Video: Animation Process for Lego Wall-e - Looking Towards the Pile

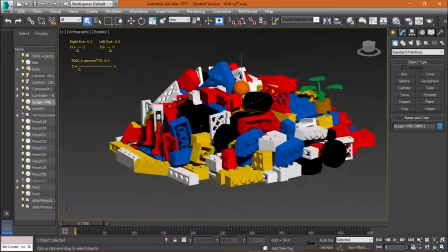3s
In this video I began setting up the animation for when he is heading towards the pile.
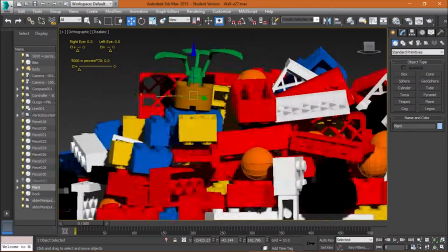7s
I first began by setting the plant up on the Lego pile, as this is where I wanted him to pick it up from.
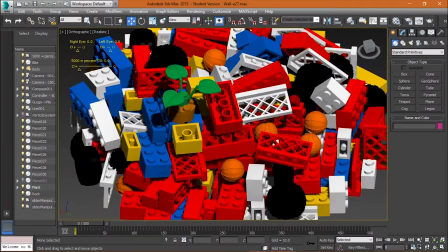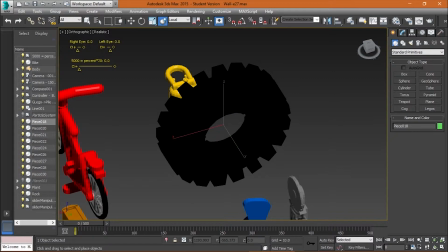17s
I also set up some of the unique pieces such as the tyre and the bike, as I wanted a bit of uniqueness to the pile.
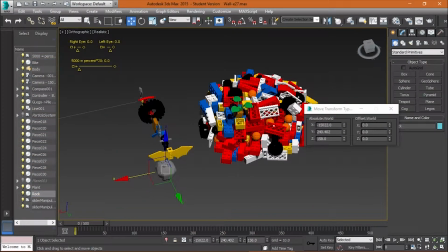25s
I began by adding the correct material to the tyre. I realised at this point that I needed to add the material I had created for the tyres to the other tyres in the particle system as well.
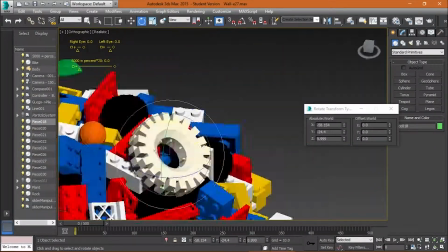33s
I then began manually placing the big tyre onto the pile.
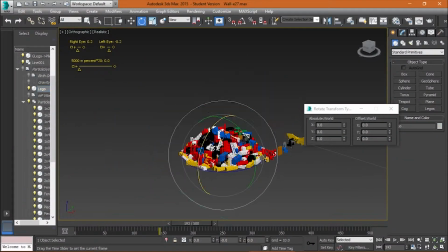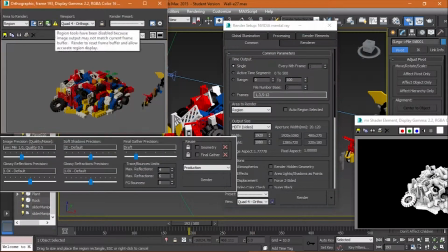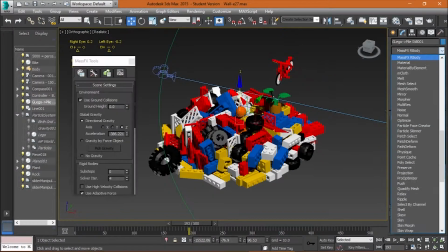50s
I then added the bike. At this point I realised I could save some time by using the MassFX Rigid Body modifier on the three objects, the bike, the tyre and the Lego pile.
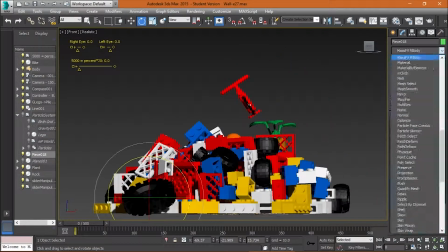59s
I positioned the bike above the pile, and then with a few attempts at dropping it onto the pile, I got the position I wanted it to be.
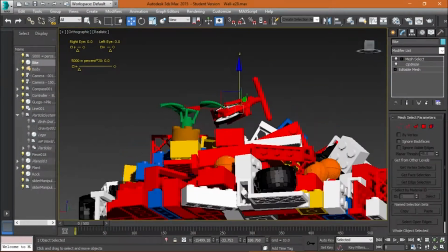69s
And then using the capture transform in MassFX tools, I was able to finalise the position.
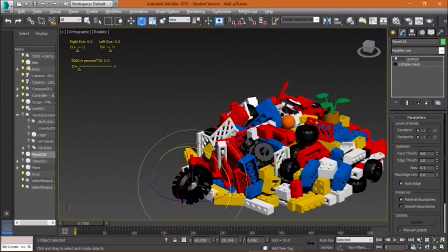73s
Even after this, it required a bit of editing to get it to look as if it was part of the pile.
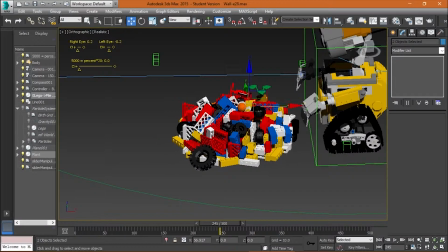80s
I then also began adjusting the pile so that it was in the correct position from when Wally stops.
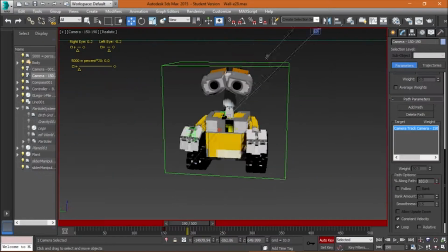89s
At this point I also animated the fly around camera so that it stops and zooms into his eyes.
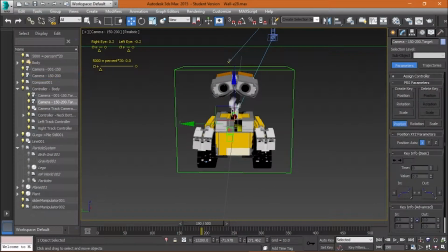94s
This was done over one keyframe as I wanted a cut, not an animation.
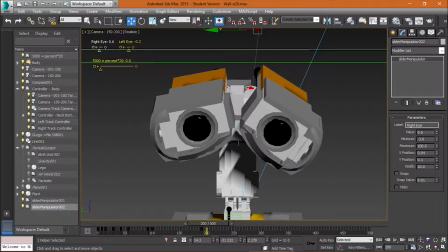100s
As I wanted him to look intrigued, I animated his eyes to their extent.
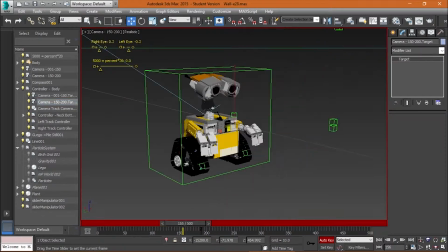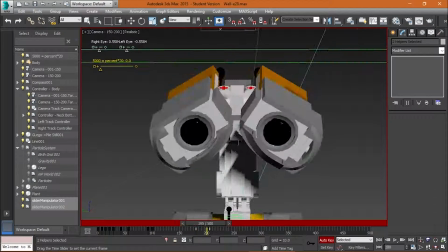110s
I also then tweaked the eye animation so that it was a bit better.
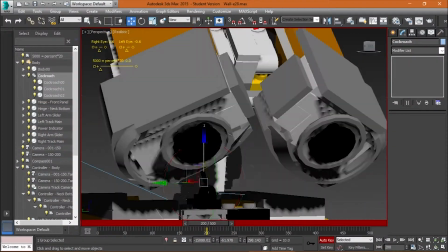118s
I also reanimated the head and neck again at this point, so that he was looking more at the plant.
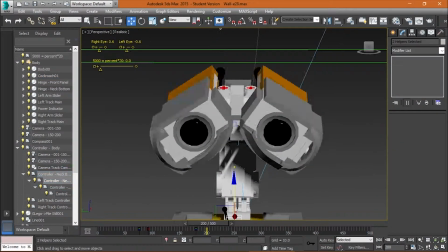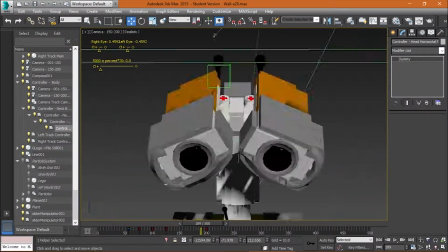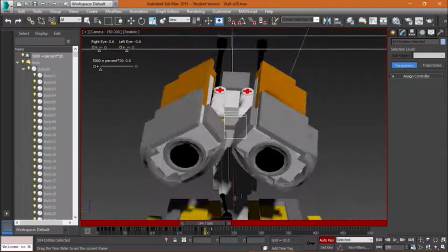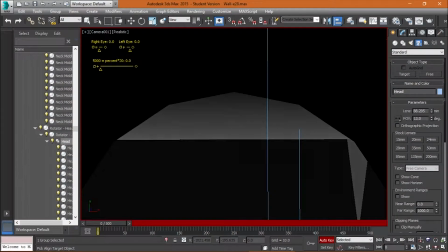140s
I also added another camera that was for a point of view shot to add emphasis to the plant.
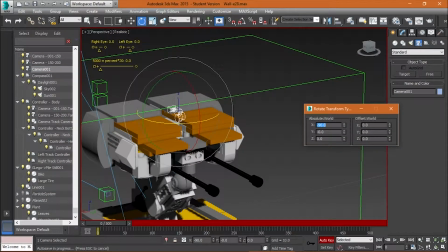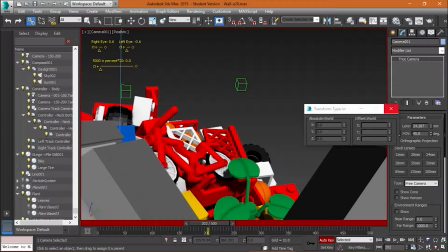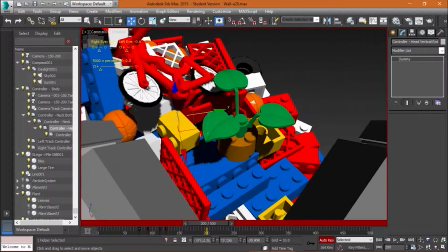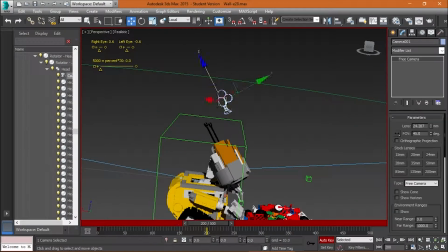162s
However, I wasn't so happy with that particular shot, so I moved the camera backwards and up a bit to show off some of Wally's head.